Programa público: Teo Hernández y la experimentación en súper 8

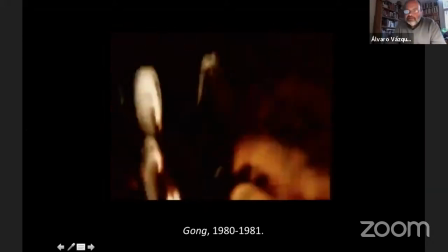33:39 Para mí, lo que yo veo en estas películas, en películas como Grial o como Gong,
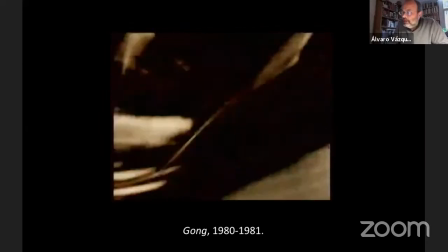33:44 es una especie de construcción de algo que podríamos llamar una suerte de ritualidad.
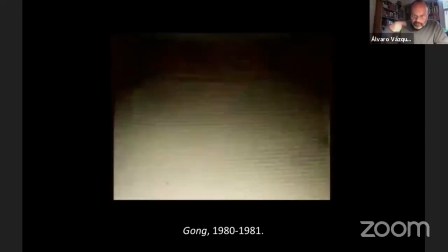33:52 Una ritualidad en donde la repetición, donde lo lumínico,
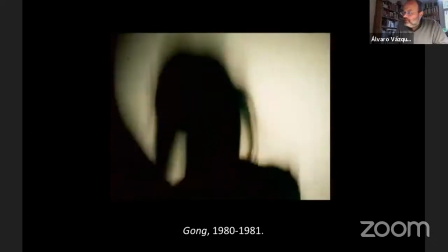33:58 donde el movimiento, donde la danza, van de alguna manera estableciendo una suerte de rito espiritual,
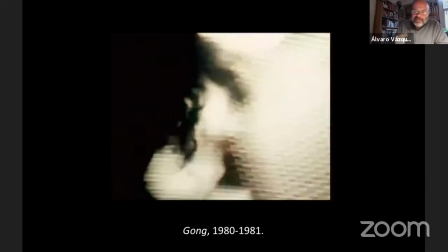34:08 donde esta ritualidad no es vista de manera externa. Es como cuando el antropólogo va y observa
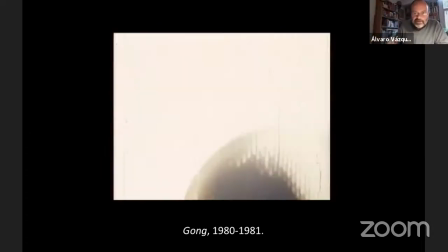34:16 una cultura que desde su continuidad está construyendo una cuestión, sino es un ritual desde un...
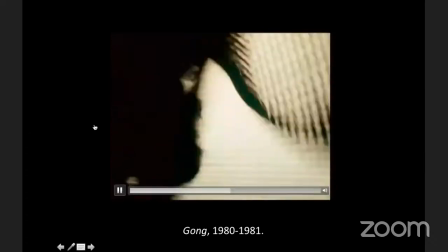34:23 Pero, me interrumpo tantito, Álvaro. ¿Perdón? Creo que te estoy interrumpiendo un poquito, ahora sí.
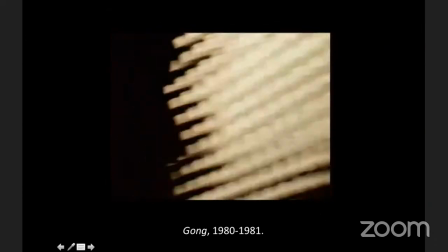34:31 Sí, ándale, puede ser. Que ahorita ya está. Es el ojito, perdón.
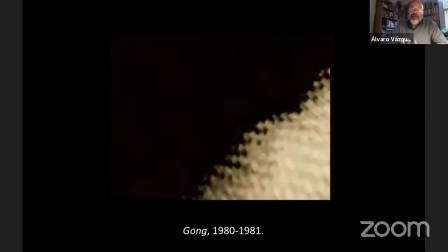34:35 Bueno, decía yo, gracias Esteban por la acotación.
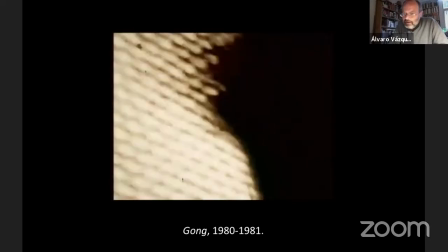34:41 Decía yo que es algo que a mí me parece interesante, porque no es una visión del rito desde afuera del rito, sino es una visión del rito desde adentro del rito.
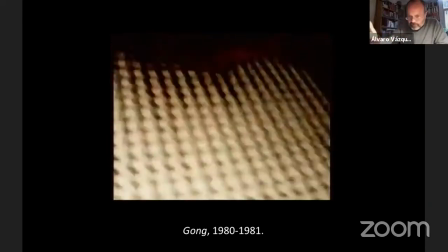34:49 O sea, construye en este sentido la de la cámara. Esto es una cosa de la que hablaré un poco más adelante.
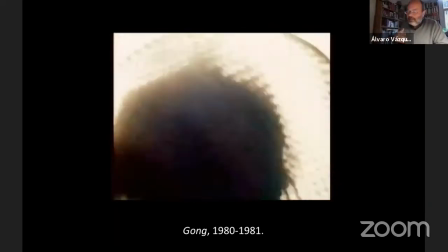34:56 Esta visión lumínica que pues, tiene que ver para mí directamente con el tema de la religiosidad. Y yo no sé si hay aquí algo, alguna reminiscencia de su religiosidad infantil católica.
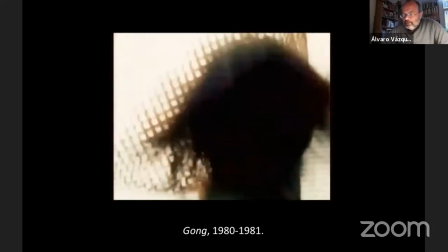35:11 Hay algunas otras películas que claramente lo manifiestan, y si ustedes siguen con atención sus escritos,
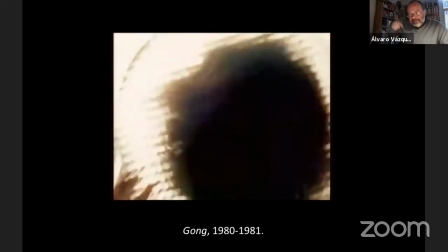35:21 hay también una preocupación interesante, repetitiva, sobre el barroco y sobre
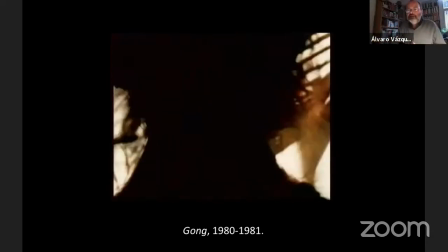35:28 esta formalidad que acompaña la experiencia religiosa y estética.
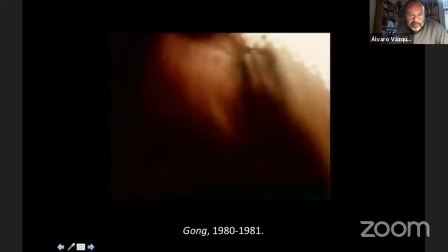35:35 Vamos a ver otro fragmento de película.